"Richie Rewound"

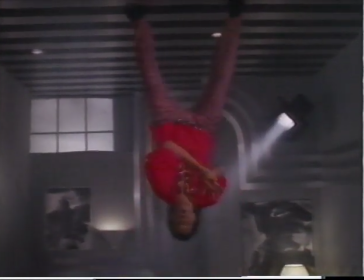250s
it's it's nailed or screwed or tied down to the floor so that the floor line or the horizon line never changes therefore if
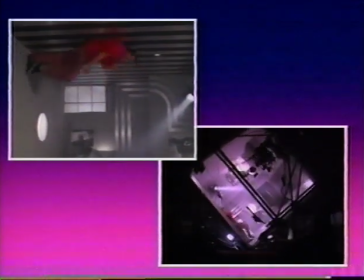259s
the floor is on the ceiling it isn't on the ceiling to the camera the camera just sees it as right side up no matter what position it's in therefore when
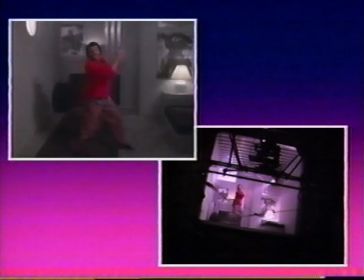268s
the side walls or the ceiling becomes the floor or the wall and the people are on that side or the ceiling the camera thinks
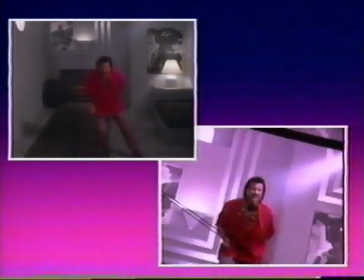276s
they're actually on it because it thinks the floor is the floor and that's really how it works and we accomplish that by putting it in a large wheel putting
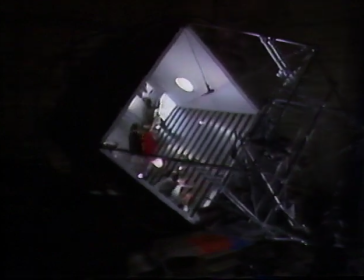285s
the room in a large wheel and turning it so we have a lot of other complications i changed my mind
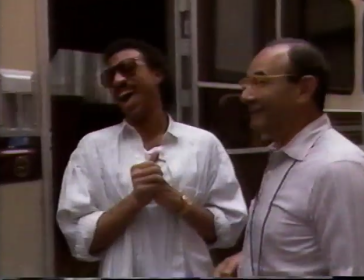293s
we're not going to do it so i figured i'll tell you one thing it'd be a great relief to me.
It's going to be a great plea.
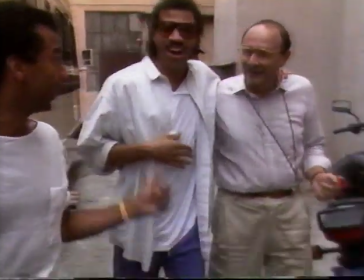301s Wait till you get in here. No, but I talked to him last night. He started laughing.
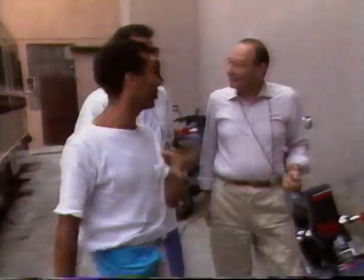306s He said, I knew as soon as you got in there, all of that was going to be out there. Michael told me all about it.
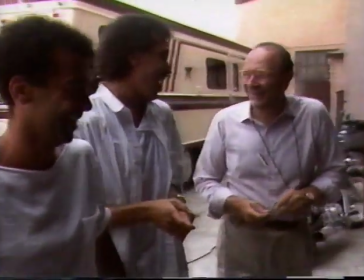311s Michael said, I've been inside the room. And he said, you come tomorrow.
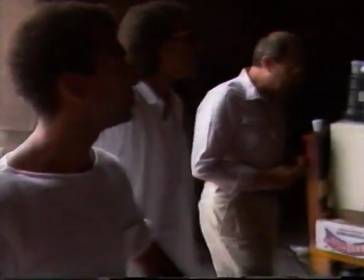318s Let me work on the TV. Oh my God. That's the torture chamber.
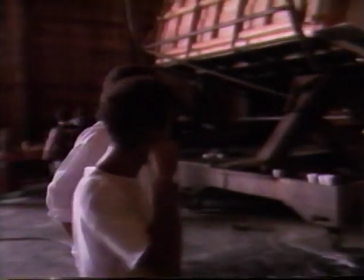324s Okay, alright.
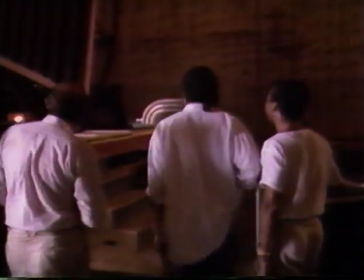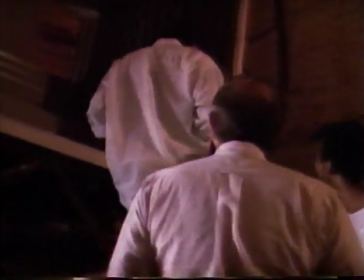333s Okay, now we'll put the chute back for two weeks, right?
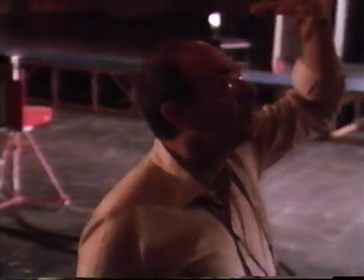340s We'll walk you through the whole thing.
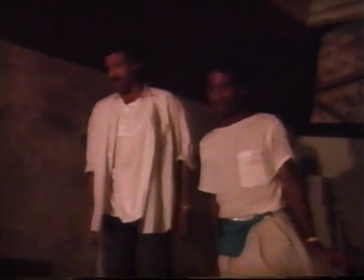345s That's right. Once the excitement gets over, I'm okay. Once you do it, I want to...
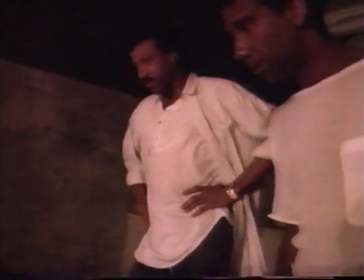352s I suspect the first thing I'm happy to do is your muscles. Yeah. But you know what's easiest?
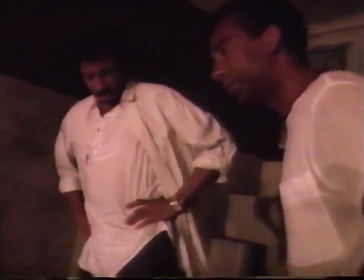357s The easiest I found was the big stuff, you know, all of these things.
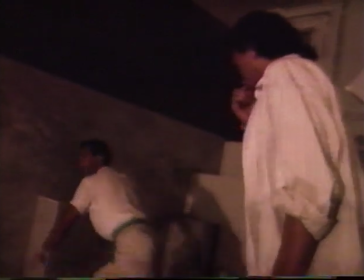362s Big steps. Big steps.
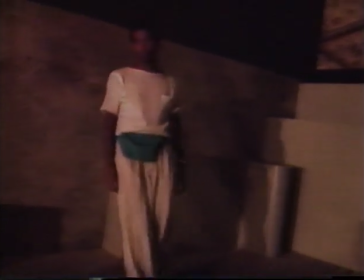366s You're going against the motion. Once you get used to the deliberate movement, just once you get used to this.
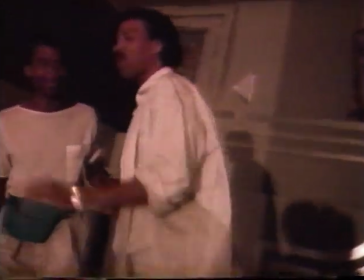375s Hypothetical, why are you standing here? Do you know one thing, let me just say this to you.
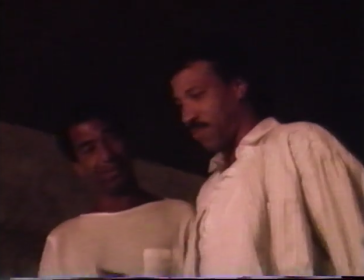380s Just so that you will know, no matter what happens, right, when the camera's on, you'll be doing it just so.
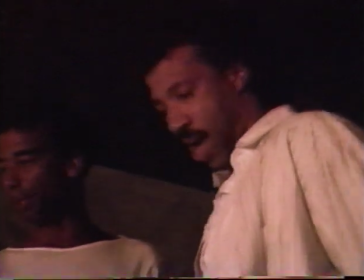387s I know that. I'm counting on that. Money play. And in case everything goes wrong, stay on the face.
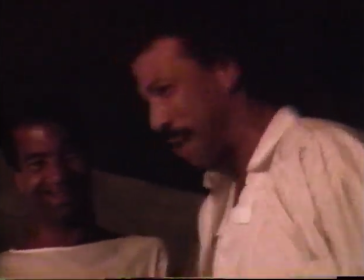393s Don't worry about the feet.
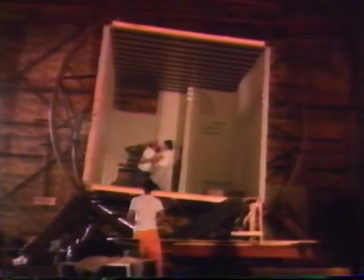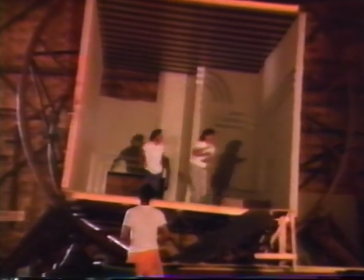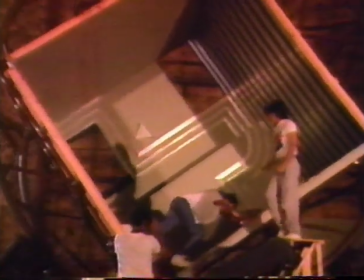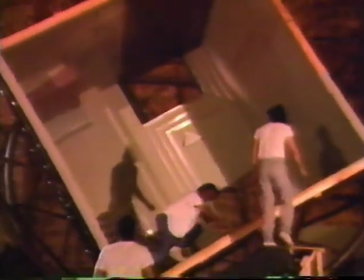410s
I'm going to be honest with you. It took Fred Astaire solo all by himself, six weeks, to work on this little thing of walking on the ceiling. We did it in a week and a half, really. Four days of actual practice. and I must tell you that I could have used about another four of Fred's six to make it work.
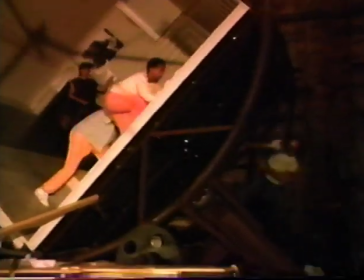431s
It's really the craziest thing in the world. The amazing moment about this is that we're not just using one person.
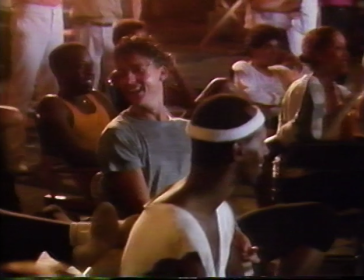436s
We're taking groups. It's a party.
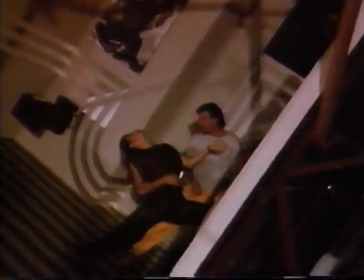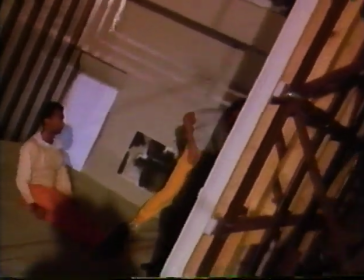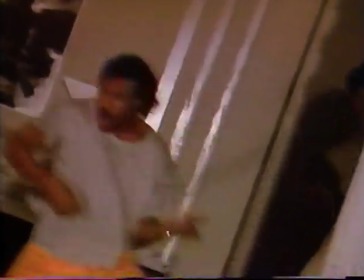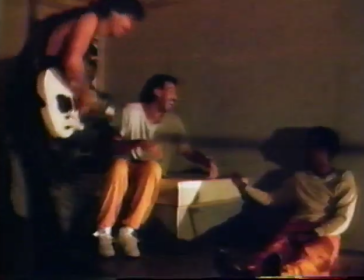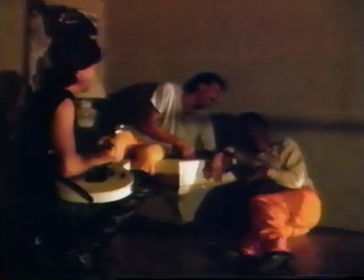460s I didn't know where I was.
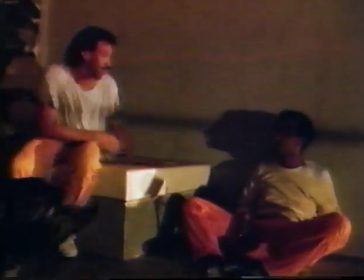464s
To choreograph any kind of movement right side up is hard enough. To have to adapt it to a machine that totally throws off your equilibrium, totally disorients you in terms of where you are, sort of like going on a ride at Coney Island or Magic Mountain, it took a little bit of readjusting.